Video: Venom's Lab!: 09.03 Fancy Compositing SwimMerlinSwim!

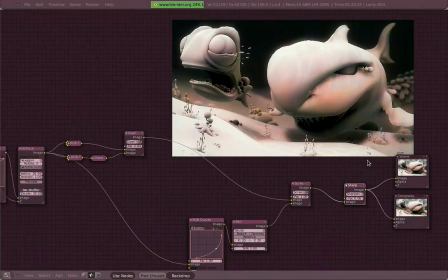(12:24)
So the last effect I want to add here is the,
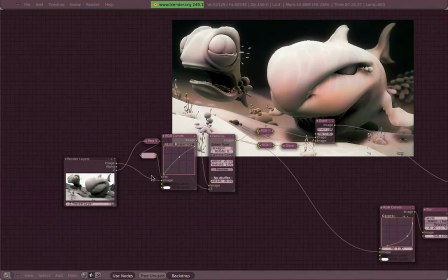(12:29)
now it looks too plain, too plastic or yeah
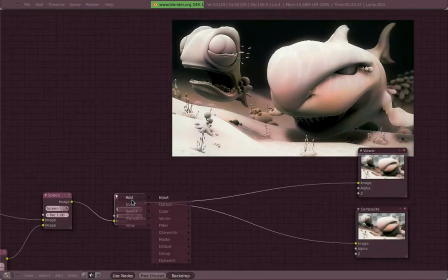(12:36)
I want the images to have some noise actually which is something some people used to do in another software like 2d software but here
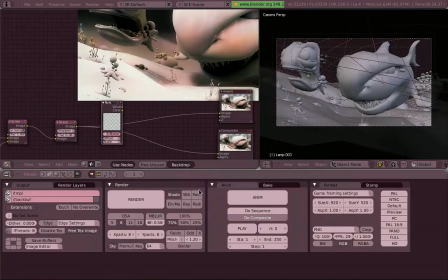(12:49)
we'll do it directly in Blender by adding a node
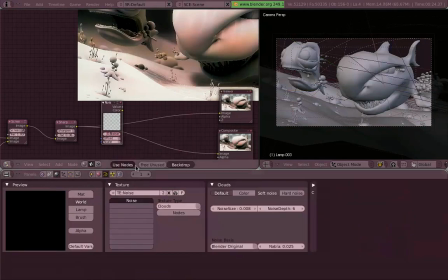(12:54)
type input and then texture now you just choose the texture you want so you can see there this is a,
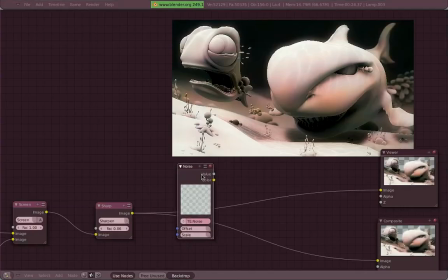(13:02)
I call it noise, but it's actually a cloud with a really low scale
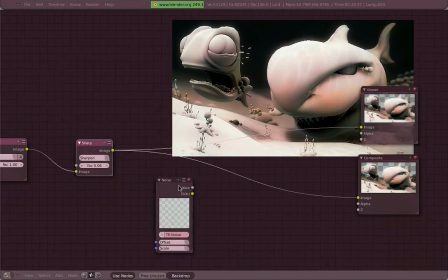(13:10)
so we're not going to connect anything to the input of this texture we're just going to overlay this
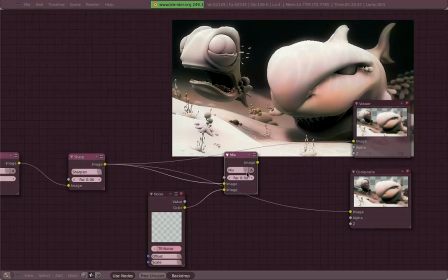(13:17)
texture on top of the result of our entire composition there
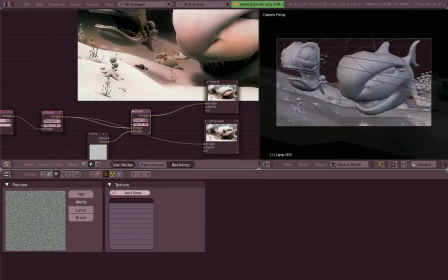(13:28)
so you can see, I don't know if you can see it because of the compression of the video but let's try to
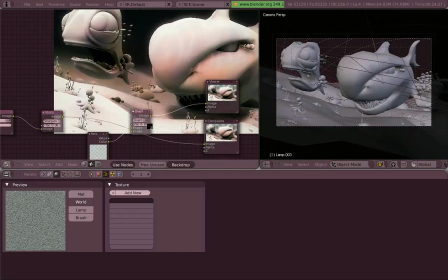(13:35)
okay well something like that but wait no no not that much
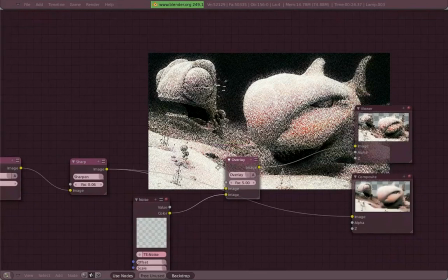(13:44)
you can also change the size the scale of it
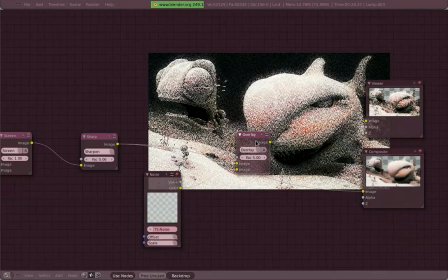(13:51)
you can put a map value in there
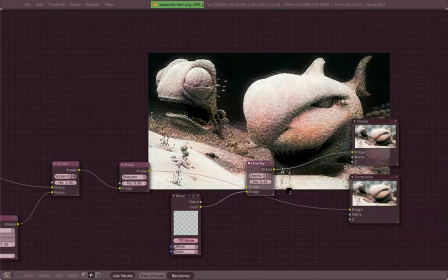(13:59)
but I think that's okay not that 5 of course is way too strong still there I value between 1 and 2,
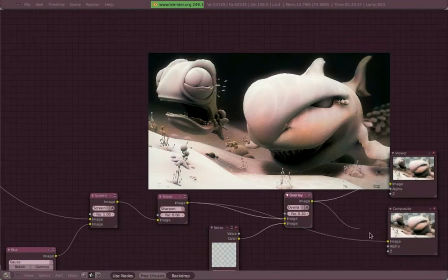(14:08)
it gives a nice feeling already.
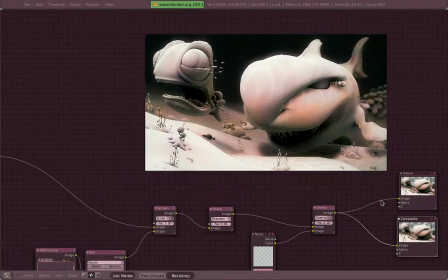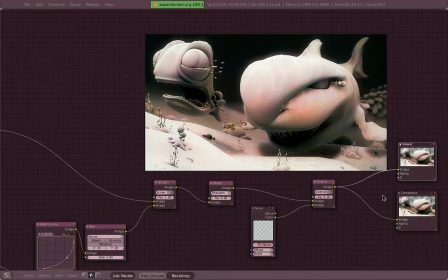(14:16)
So now we got some little bit more of color.
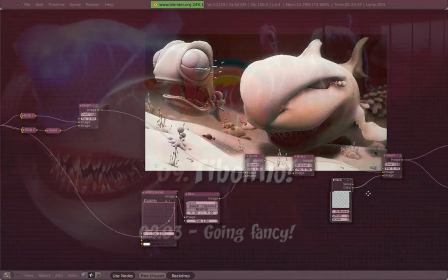(14:21)
We got a nice depth feeling there with the coloring and the depth of field.
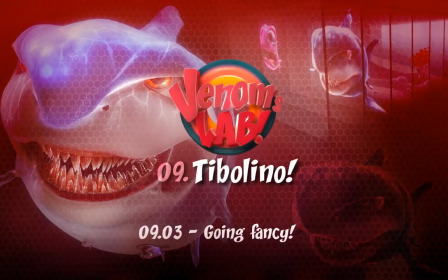(14:30)
And we also have noise at the end. And we got a real mess of noise. So let's move to even more